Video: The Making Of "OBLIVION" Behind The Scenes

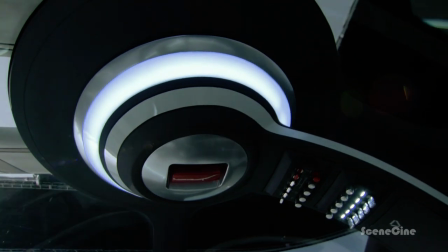(20:58)
We worked so hard to get the real feeling into everything.
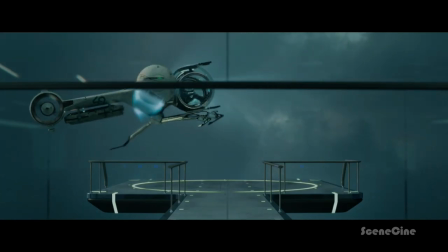(21:06)
We came up with this very finesse and fragile landing gear, it's actually three legs.
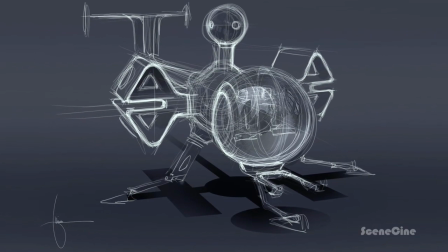(21:11)
At the beginning of the design we had it the other way around. We had the two legs in the back, but then the question came up, how do you actually get into this bubble?
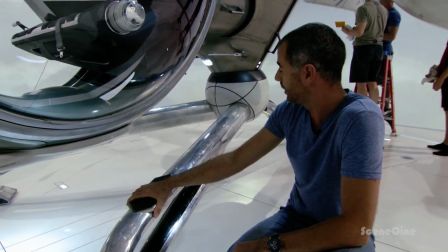(21:19)
So an easy solution was to turn it around and reusing the landing gears actually as a step at the same time to get into the cockpit.
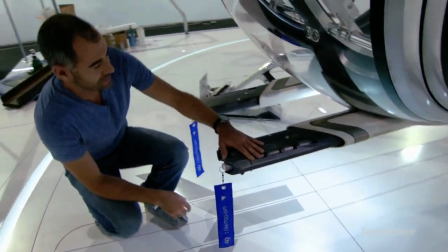(21:28)
Visually and design-wise, these guns come from the same family, like his rifle,
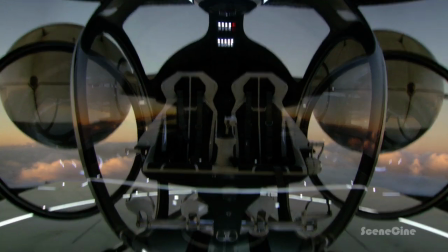(21:34)
because in the philosophy and mythology of the film, everything is designed by Ted. So they have the exact same language, almost the exact same cooling openings.
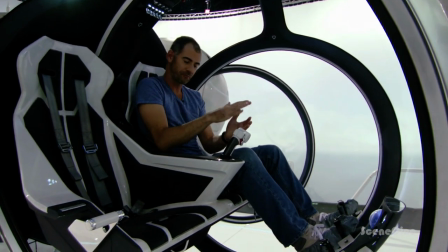(21:45)
So, for the control panels, that was actually the discussion, where do we put them? First, we have them all here in the middle, because it looks kind of natural to work here.
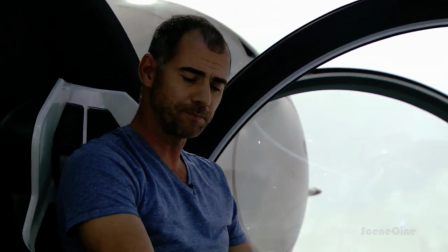(21:54)
But Tom Cruise actually had the input that when he flies the ship, he doesn't want to take his hands off the control to work on this.
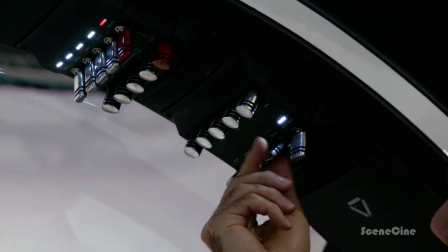(22:01)
So, we had all the other sorts of places where to put it, but we decided to actually go up here, because when he flies the ship, he gets this great move
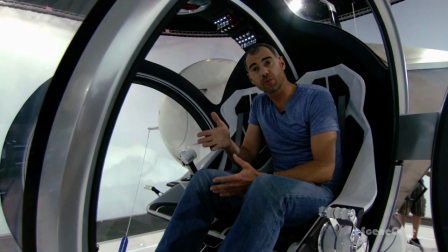(22:11)
that makes for great on-camera action. On the controls we decided to have a center joystick and a thrust control on the left.
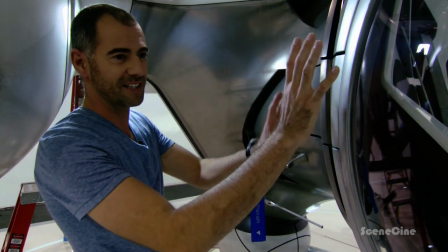(22:22)
This is probably my favorite part of the whole ship because stylistically it combines the sphere with a very edgy volume so it's very sculptural.
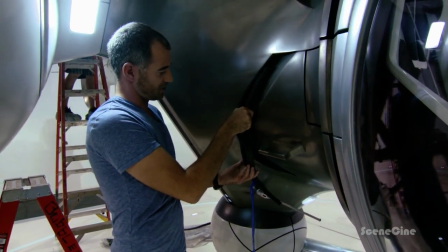(22:30)
And we have an air intake here and look like we even got so far to build these little like protection guys with a remove before
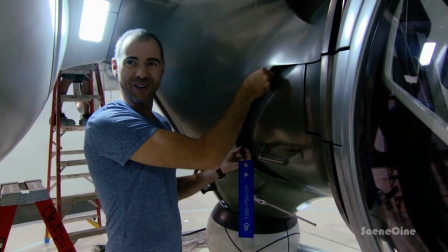(22:39)
flight stuff on it so man this is like boys and their toys here the
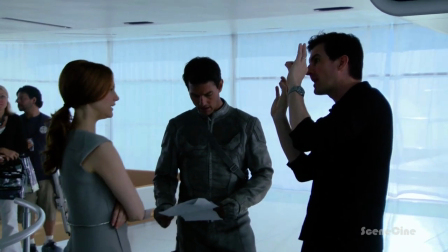(22:51)
whole philosophy for the movie was to try to build everything we could to try to shoot everything in camera so
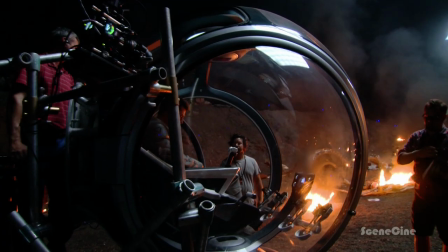(22:57)
there's a real thrill to have that bubble ship with us on set ready and action
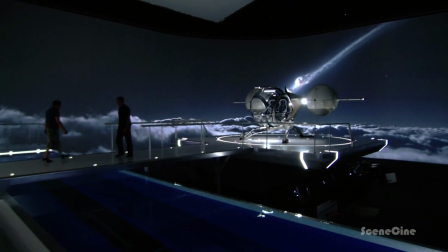(23:07)
you have it in stage conditions which are really controlled that's fine now you You got to take it out to a location in Baton Rouge where,
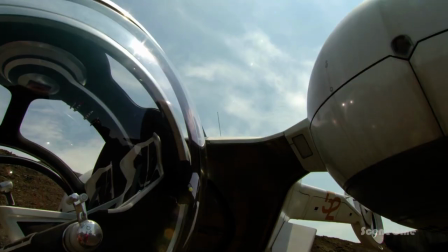(23:15)
you know, heat, humidity, wind, everything is hitting it on a higher temperature. Then you got to take it over to Iceland, no telling what conditions we're going to hit.
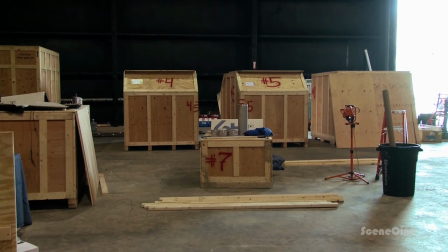(23:26)
They're going to be shipped in individual pieces.
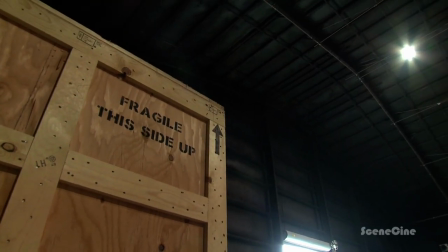(23:29)
The cockpit will be in one crate, the body will be in another crate, the engines, everything is going to basically go in its own separate crate so it's safe for shipping.
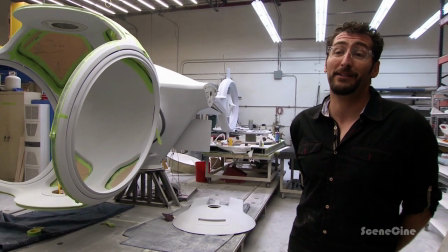(23:39)
Not only does it have to look right, but we have to be able to basically tear it down, ship it to another part of the planet where we're working and put it back together really quickly.
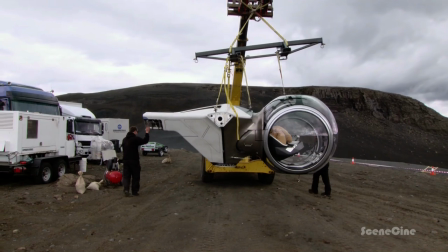(23:49)
For something that doesn't fly, it's done more mileage than most people do in a lifetime.
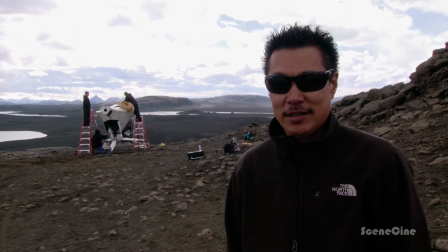(23:53)
It's basically been shot in Louisiana, 92 degrees and humid, and now it's here in Iceland, 30 degrees and freezing.
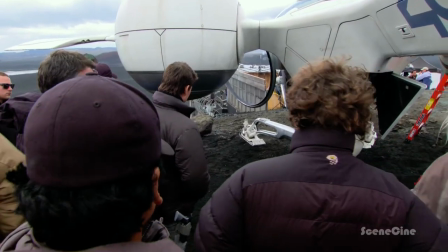(24:06) Here's what we do, we just have your foot come down. We'll have the door open, we'll have your foot come down and you come.
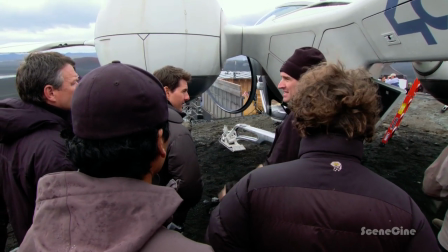(24:12) And then we just have something to cut away to in the back to the front and you've got the gun. Yep. Ready and action.
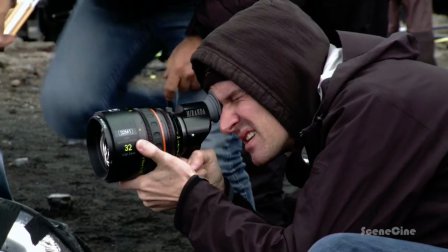(24:19) And then head down. And then we slide across as he goes down.
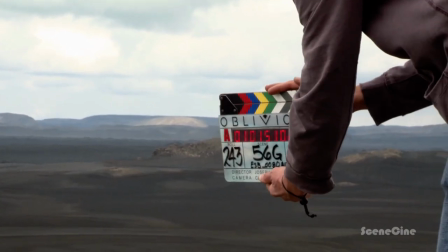(24:25) Hey Mark. Ready and action.
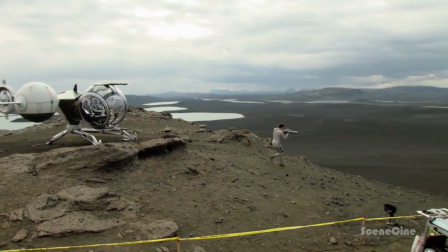(24:32)
Being able as a designer to participate on a movie where they build real stuff, it's It's like a, you know, a designer's dream coming true.
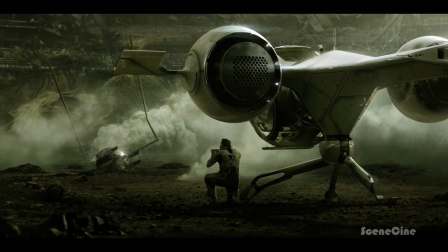(24:40)
It's one thing to have drawings or a computer model. It's another thing to walk up to it.
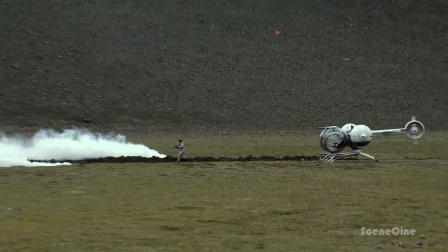(24:46) Want me to target?
It's been a great piece. I'm really proud of it. I love doing movie vehicles, and that one has just been a blast to be a part of. Just a great piece of machinery. I want someone to build it so we can fly it for real.